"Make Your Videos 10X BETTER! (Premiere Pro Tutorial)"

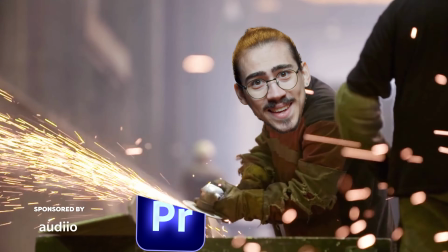(0:00)
You work really hard to craft your skills as a video editor, but it's all for nothing if you ignore sound design. Sound design can make or break your video when you don't want it to break. Don't you worry, I'm going to show you three exercises that will turn your videos into a masterpiece.
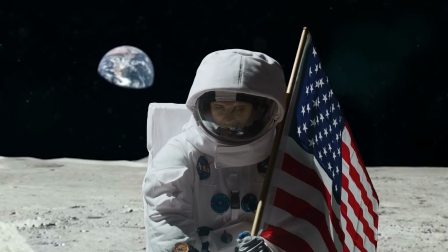(0:15)
Starting with level one, creating an astronaut voice. Here you can see Geordi on the moon, so we want to make him sound like his voice is actually being transmitted all the way to Earth. To do that, we want to make it sound old, which means we gotta narrow down the frequency range just like old radios or old speakers.
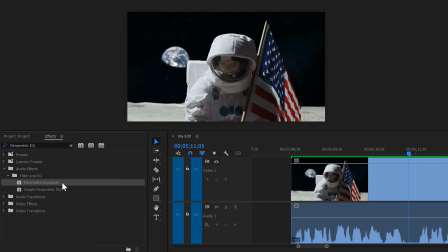(0:30)
To do that, find the parametric EQ in the effects browser and drag it on the clip in the timeline.
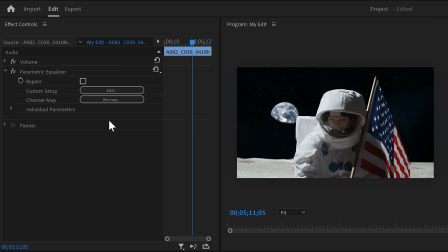(0:35)
Then move to the effects controls. Here you'll find the EQ. To open it up, click on edit.
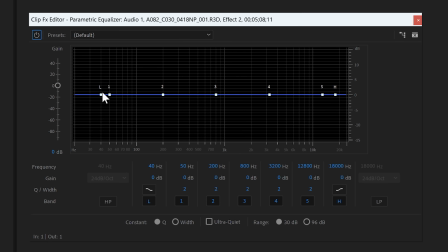(0:40)
And here you can see the entire sound spectrum and when we press play, we can actually see Jordi's voice here.
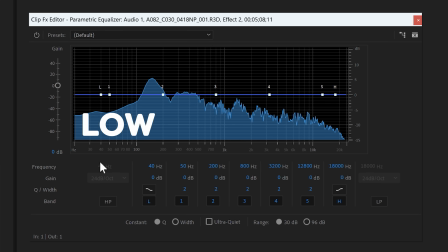(0:46)
On the left, you'll find the low frequencies like bass. They provide body and power to your voice. And on the right side, you'll find the high frequencies. They will provide clarity in your audio. Now, to make it sound older, we need again to narrow this range. And to do that, enable the high pass and the low pass bands. Then simply grab the points and drag them to the middle.
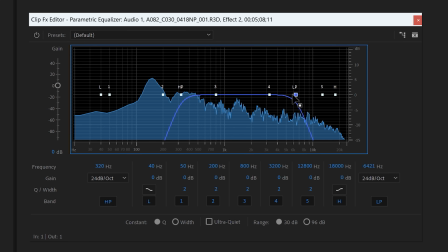(1:04)
Somewhere between 200 and 2000 will be perfect.
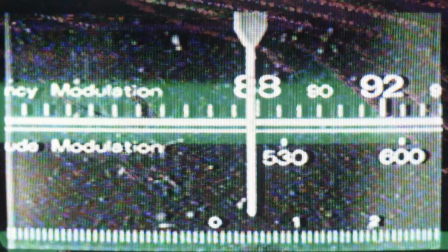(1:10)
That sounds great, but we're gonna make it sound even older by canceling out random frequencies. Just like with these old audio devices. Now, there is an effect that can help us with that.
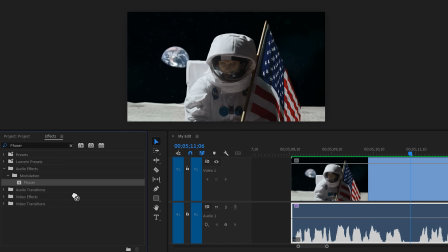(1:18)
And that is the phaser. simply find it in the effects browser and drag it on your audio then in the effects controls click on edit to open it
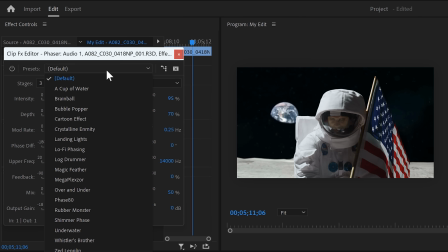(1:26)
up luckily you don't need to learn what everything does because they have a great preset that works perfectly and that is the phase 80 presets
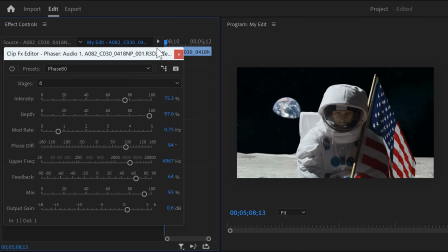(1:33)
you can adjust the intensity of the phasing right here if you want listen i can't get the flag up right the ground is too hard all right
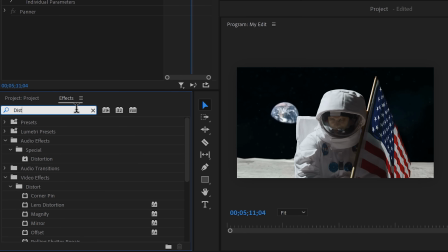(1:38)
we're getting there next we're gonna make it sound crunchier to do that find the distortion effect in the effect browser and drag it on your clip
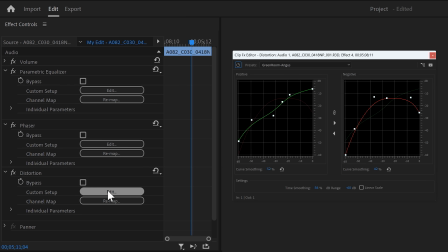(1:44)
then head over to the effects controls and click on edit to open it up the default distortion will be loaded up and This one is fine,
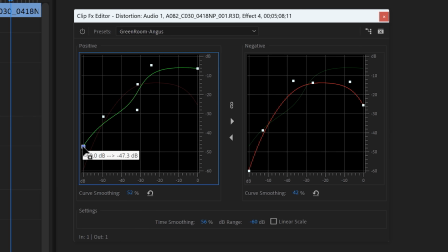(1:50)
but by dragging up these curves, the sound will become even crunchier. Now, this is different for every sound, but definitely play around with it.
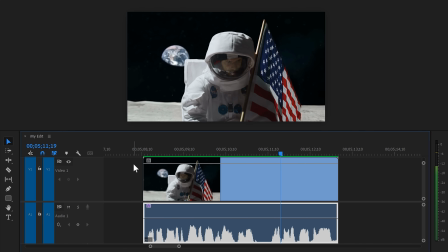(1:59)
Now, if your sound becomes a little unclear,
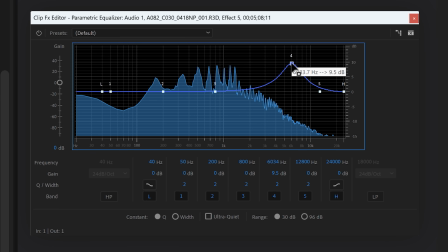(2:01)
you can always add another EQ to the bottom of the effects list and then simply increase the high frequencies because remember, they will provide clarity.
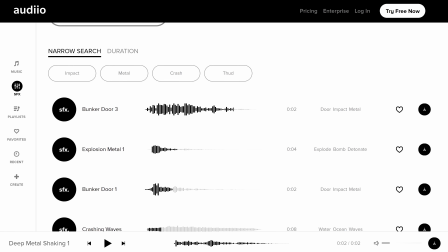(2:13)
And that sounds awesome. Now, I actually found some amazing sound effects on audio that I'm gonna use in the next effect. You know, let me download them real quick and put them aside. You can literally find any sound effect on audio by just typing it in the search bar.
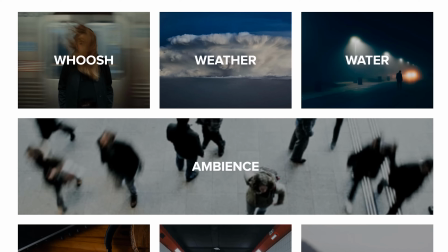(2:26)
So yeah, it's definitely my place to go. It's just audio works really fast. You can browse through categories like whooshes, weather, water, ambience. It's extremely time efficient and the sound effects are top quality. Oh, and audio is also sponsoring this video.
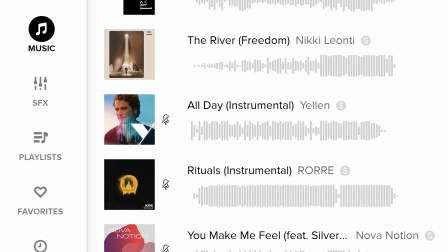(2:40)
Thank you. Now, besides sound effects, they also have an incredible music library with so many genres. It becomes literally impossible to not find what you need.
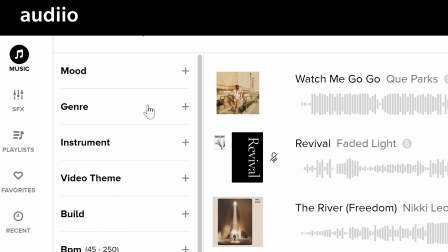(2:47)
Just fill in the information like mood, genre, and if you want to dig deeper, you can even choose an instrument and a lot of other filters.
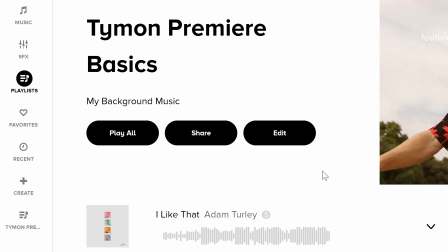(2:54)
You can actually create your very own playlist and make a collection of music that you like. I like to browse my music every now and then, and then when I like something, I just add it to my playlist. You can actually get a lifetime music subscription for a one-time payment. And by using the code PremiereBasicsLT, you will get a $300 discount, which is basically giving it away for free. But you gotta be fast, because the deal ends this month. You know, I'll leave a link below so you can check it out. And now, let's continue with sound effect level 2.
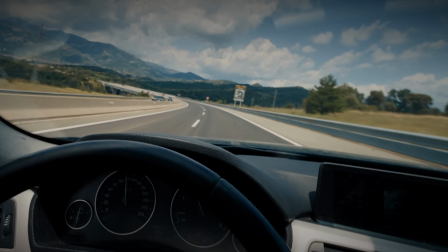(3:21)
Losing consciousness when driving. Take a look at this first person clip of someone driving and falling asleep. Now, before we create the effect, you need to find all the sounds that you can hear from the inside of a driving car.
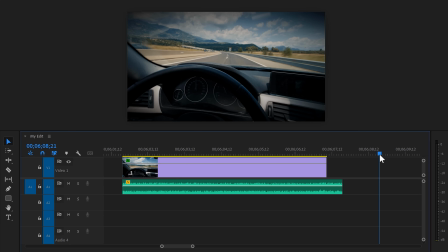(3:32)
I found my sounds from audio, of course. The first sound I added was sound of acceleration that you can hear from inside the car. Then I added one of a person that's breathing heavily, because, you know, he's about to pass out. Then right before his eyes are closed, I added a car honking sound effect.
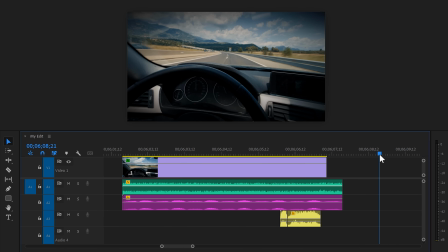(3:45)
Because he's probably about to crash. Then when his eyes are completely closed, I used a car crash sound effect to close it all up.
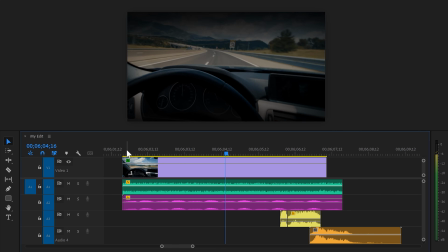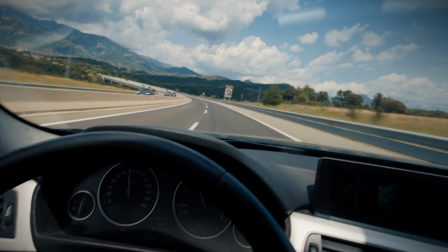(3:57)
Now, this clip is in first person. So the audio of this clip has to sound like the viewer is experiencing the car crash. So when you're passing out, sound becomes dull. Like two cuffs are going over your ears.